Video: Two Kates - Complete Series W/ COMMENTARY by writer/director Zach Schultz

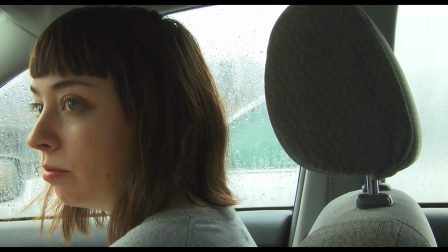i guess it's not something that people typically do because it's so unpredictable but we just got very lucky again that uh that it did end up working out
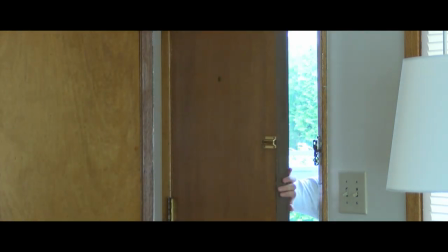oh this shot was tricky so then one kate slams the door and the other kate catches it we had to do we did that one
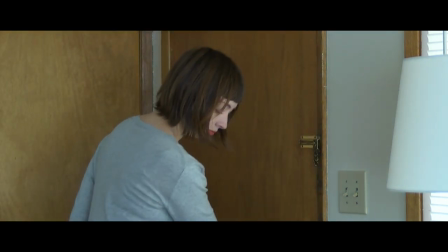a few times where so kate would come in slam the door and then she would quickly change and then go back outside and
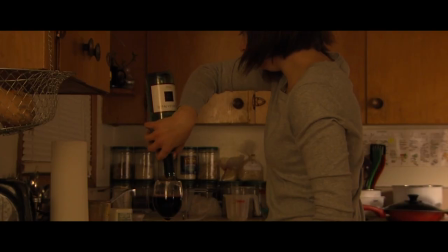then do it again and then i then i combined the two things in editing but that was one of those things again like we had to do it quickly because
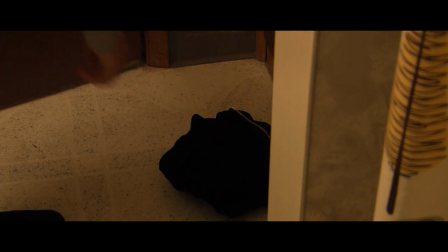uh you know it's cloudy in that shot and uh if we wait too long the clouds are going to move and you know you can't cut between
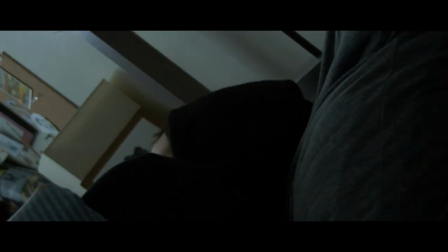them because uh it'll look like suddenly the the sun will come all you know it'll get way brighter when the one kate comes to to step
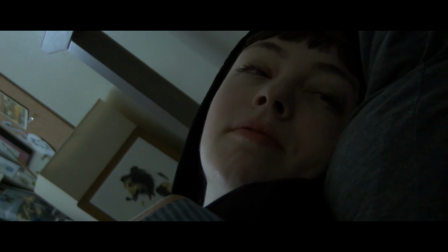into it so that was uh that was a tricky shot to get right
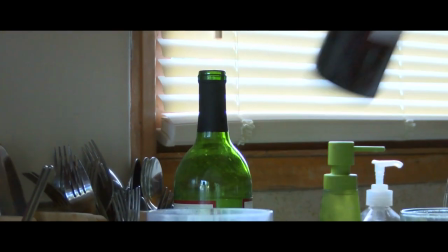and so in the sequence i was trying to kind of call back a lot of visual things that had been in previous episodes,
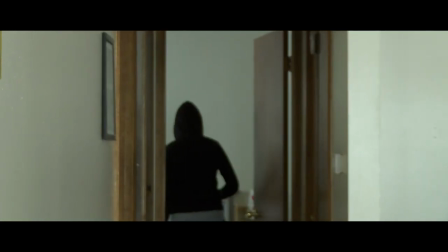like the way that she wakes up in bed and stuff like that, that those images,
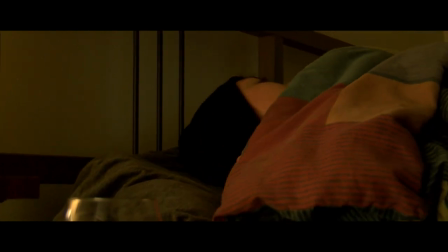and so that's like, this shot's like her being shaken and waking up at the beginning of episode four. I kind of wanted to recreate these scenes from previous episodes,
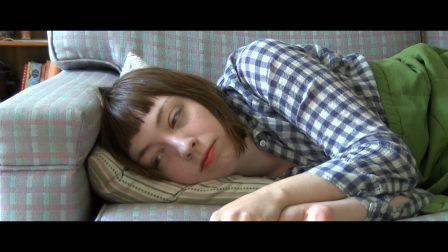but now we're just seeing them with one Kate at a time, but now they're separate, that these things that we had seen them do together,
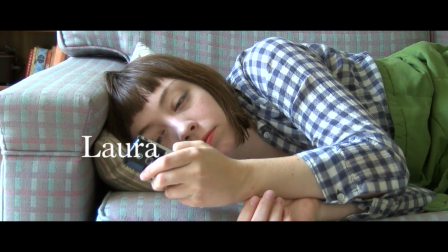now we're seeing them do apart. and that's the notebook that Sarah made for us that
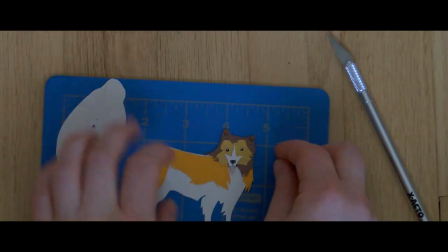she would draw in and then cross out the things to show frustration
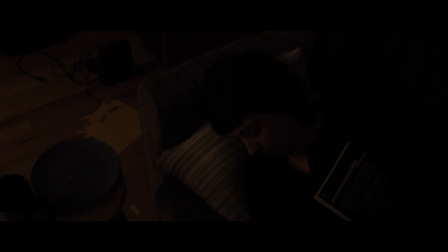it's a book of short stories by Dave Foster Wallace that she's reading it's a good book
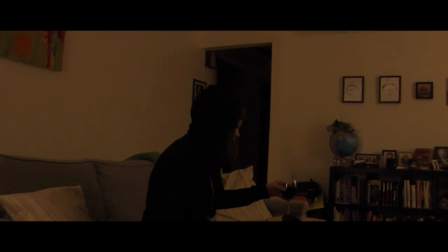although I do feel like
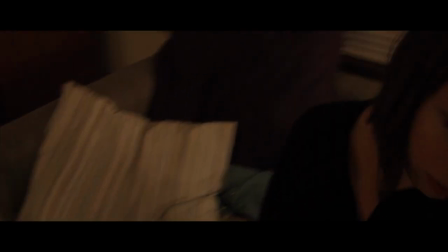I I like that book I feel like anytime I really feel like oh I should read that book it's usually because I'm depressed
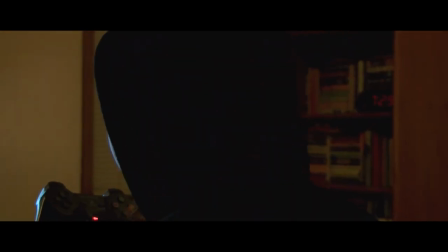but I'm sure it's good other times too that just happens to be when I read it let's see that's funny so this scene coming up
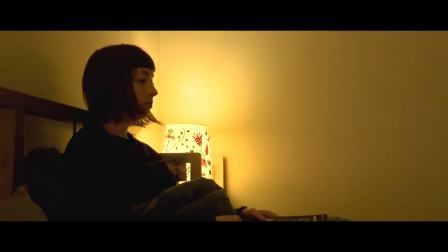I feel like when we were shooting it the one where the one Kate grabs the other Kate
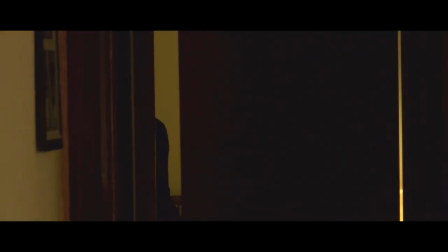I felt like when we were shooting it that it looked like a horror movie that this is like now
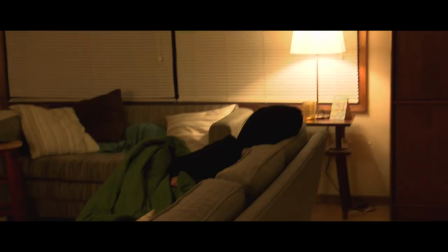suddenly the show that the influence of the exorcist on it
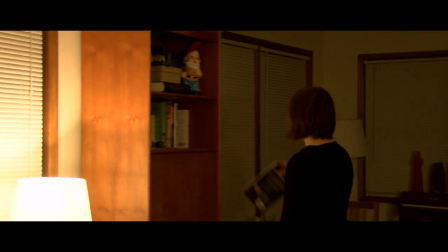And I feel like maybe this is where you can see some of that in kind of the tone of this.
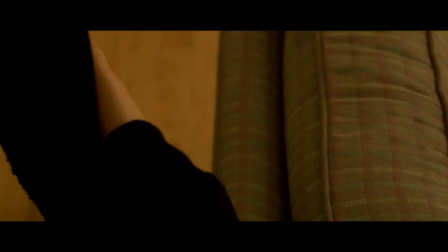There she's swapping one David Foster Wallace book for another. Oh, and that's Sophie grabbing her from the couch.
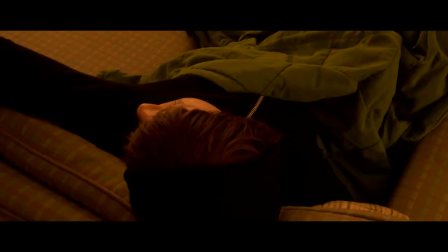This scene was scary to shoot because, you know, it's a serious scene.
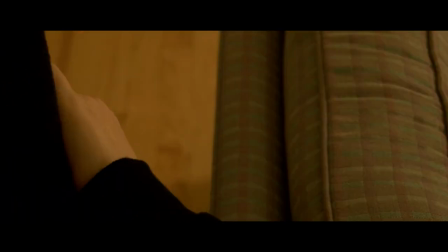It's based on real things from my real life for me.
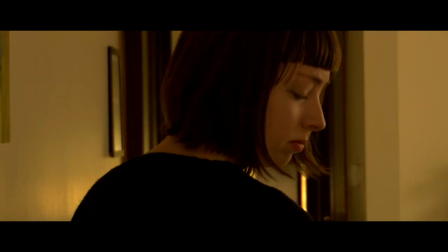So, you know, you want to do it a certain way. but it's also like oh this show started out as a comedy you know and then to sort of have this scene
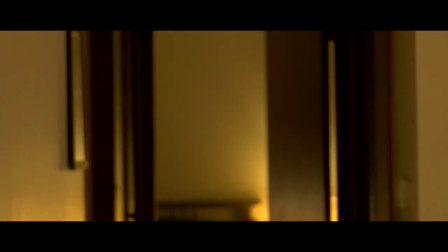uh knowing how serious to take it essentially or knowing how serious to go
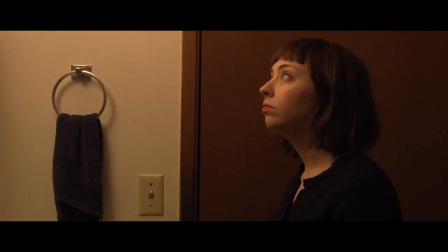where you're not just gonna sort of i feel like uh doing it in such a
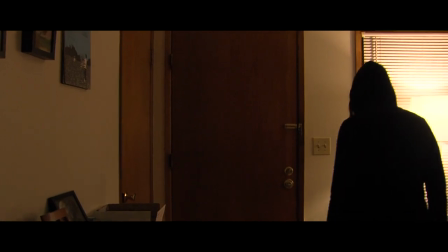way where it's still the same show where it doesn't feel like oh now i'm suddenly watching some different movie in the middle of this other movie,
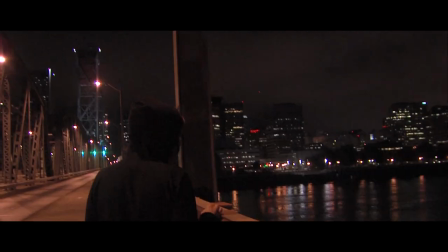I feel like making it all balanced was tricky. And I guess it's a matter of taste, I mean, I'm sure.
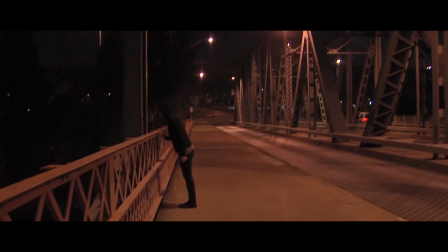You know, it works for me. No offense taken if it doesn't work for you.
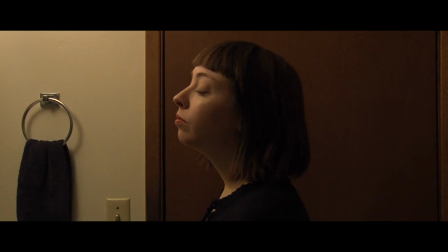So in this next shot, so in this shot that's coming up, I see how this Kate is going to grab the toothbrush and toothpaste, and she'll open the door. And then we're going to swing over and see the other Kate on the couch. and that Kate that's on the couch is actually a mannequin top
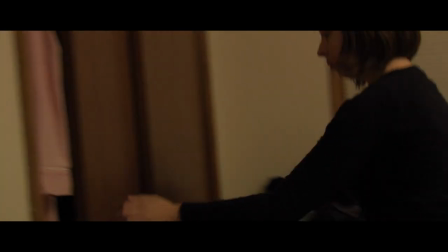wearing a hooded sweatshirt and the blanket to cover up that it doesn't have any legs
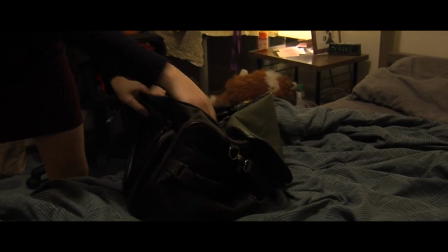to stand in for Kate because at this point it's running out
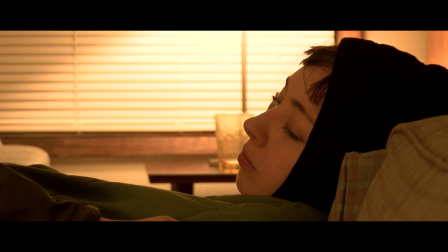of people. So I had to get creative with ways to include both Kate's in the shots.
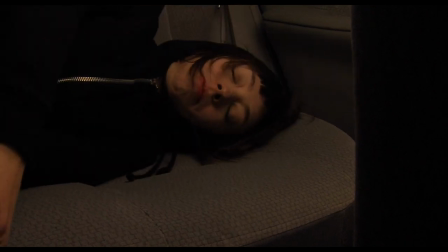And those are Sophie's arms lifting Kate up and then placing her in the car.